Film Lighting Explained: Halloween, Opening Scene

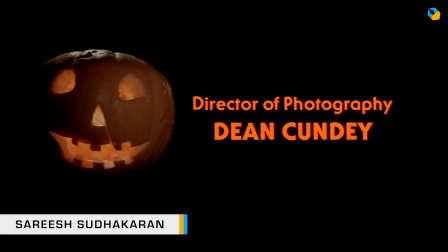0:00 Hi, I'm Sari Sudhakran. Welcome to this new series based on popular demand on film lighting theory.
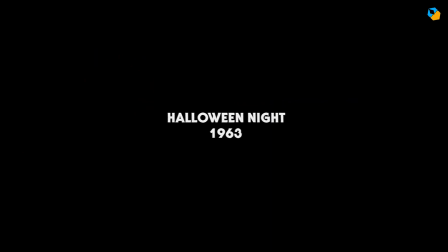0:06 I'll break down the lighting of an iconic scene, in this case, the thrilling opening scene of Halloween.
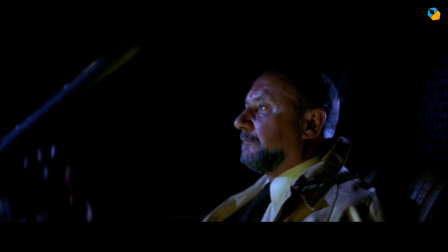0:12 I want to stress though that this video is about lighting theory and some practical suggestions and guesses based on my experiences and opinions.
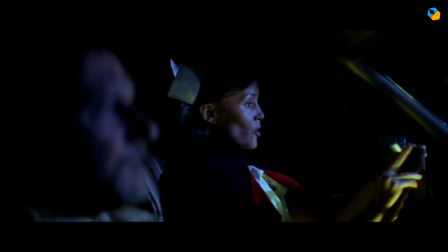0:21 It does not contain information on actual fixtures or cameras or behind the scenes or whatever, since those remain under copyright.
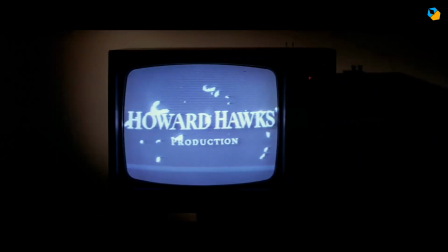0:28 If this is not your thing, please stop watching. For the rest, I hope you like it and find value in it.
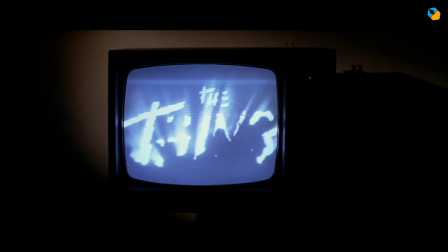0:34 Please let me know in the comments below on how you feel about this series. In this opening scene from Halloween, directed by John Carpenter, with cinematography by Dean Cundey, we are introduced to the backstory of Mike Myers. The scene seems like one single take, but there are a couple of hidden cuts, I think. It plays out as a point of view shot. We start from behind the tree and see the house. Let's stop here to appreciate the lighting. Halloween was made on a very low budget, and even so, cinematographer Dean Cundey shows great knowledge of layering multiple color temperatures, as you see here. You have one large hard source coming from the right. It's easy to pick because you can look at the shadows.
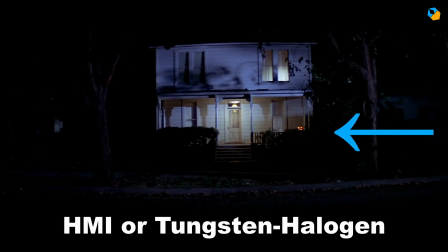1:15 It's probably an HMI light, though I could be wrong because HMI lights were still a new thing back in 1978. It could also be a tungsten light gelled with CTB. Halloween was shot in film.
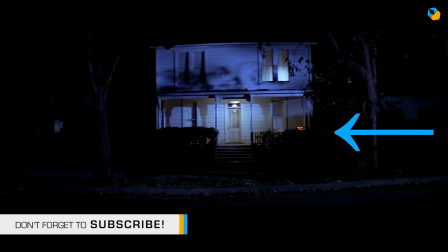1:26 They probably use a tungsten stock to make it appear bluer. If I adjust the color temperature slider to make the door whiter, you can see how it affects the image.
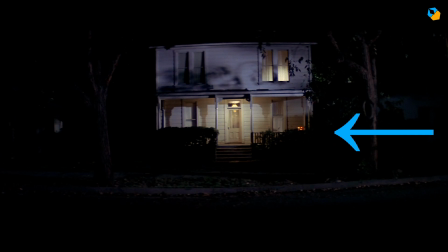1:34 If I try to make the upper story white, you can see how it affects the lower half. So the single source is falling everywhere, but the front is lit by a second tungsten source. There's a jack-o'-lantern on the right with a bright source inside, so we don't miss it. It's pretty bright in the shot. It would have been very obvious on a large screen in a movie theater.
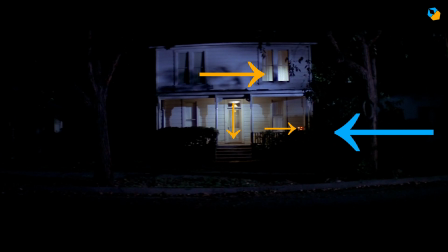1:55 And then, of course, there's light in the top right window. So in just this first frame, we already have so much information about the story and the setting. That's what a great cinematographer does. On a low budget, you have to make one light do multiple jobs, especially on a long take like this.
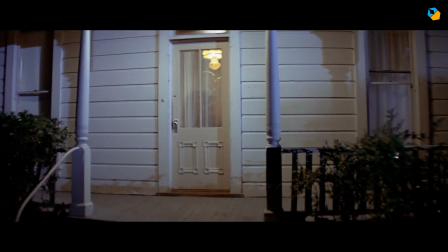2:14 We see an example of this as we come close, and we can see the fixture inside backlighting the actors.
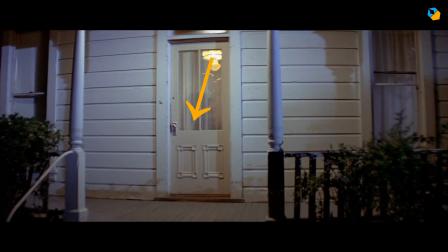2:20 This is called a practical. It's a chandelier, and it's probably got a brighter bulb than you would have otherwise because you had to expose for the film stock.
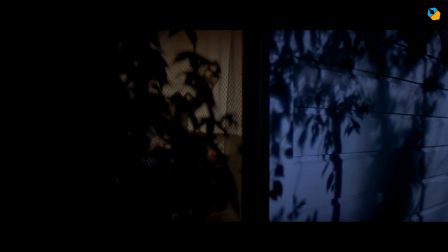2:30 Then we move on to the side, and we have another source hitting the side of the house. These patterns on the side are created with branches placed off camera as far away from the light as possible. That's how you get hard shadows. But you can also see there are hard and some soft leaves, so there must be some layering in terms of depth going on there.
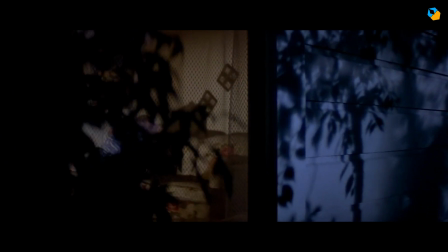2:50 What do I mean by layering? When we look into the room, you can see how it works.
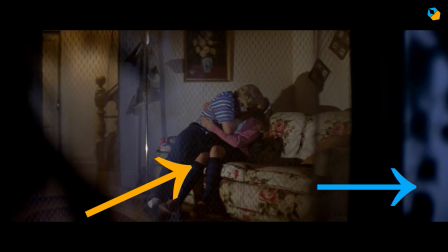2:55 The foreground is blue, then warm, which is a source from below, probably a baby or 2K, not very sure. The shadows are a dead giveaway. The spill is controlled though, because after that you can see right by the door the light is blue.
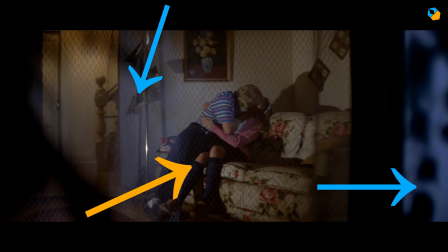3:09 That's a third layer. It's another light coming from the ceiling. And finally the hall, which is warm as well. It's lit by the chandelier, though it could have been augmented by another light on the left. So you can see how both director and cinematographer use warmth to give us a false sense of hope.
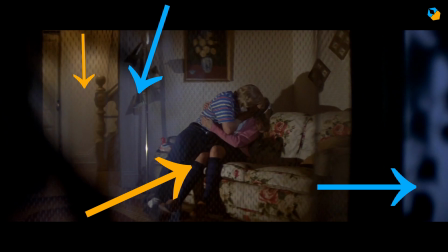3:28 They're making out in warm light instead of being in shadow. So at this point, we as the audience don't know what we're about to see.
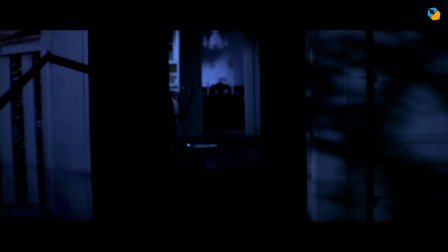3:36 As we go around the back of the house, we have another light hitting the back, and then the kitchen lights are switched on.
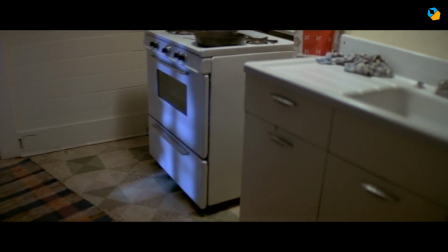3:41 Again, you have layering.
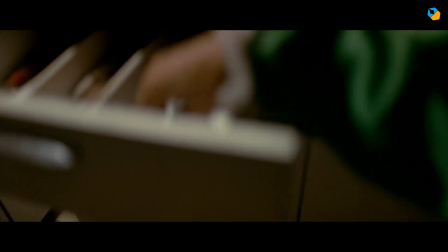3:43 You have warm kitchen lights giving us a false sense of relief until the knife comes out, and then we understand what's going to happen.
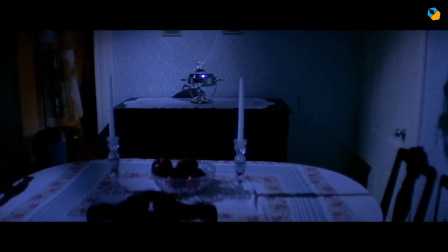3:51 As we exit the kitchen, you can see the layering. There's blue in the dining area.
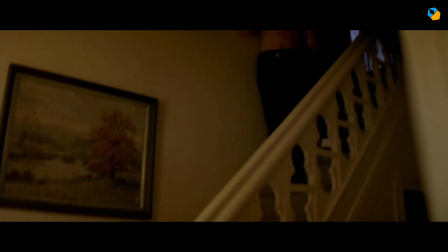3:55 All the lights are on top because the camera needs to move through the house, and we see most of the house, so we can't have any stands or shadows in the shot.
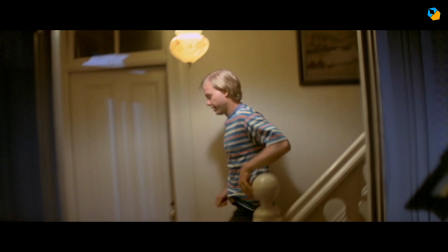4:02 As we reach the hall, the boyfriend comes down. That was really quick. Must have been a record in Haddonfield.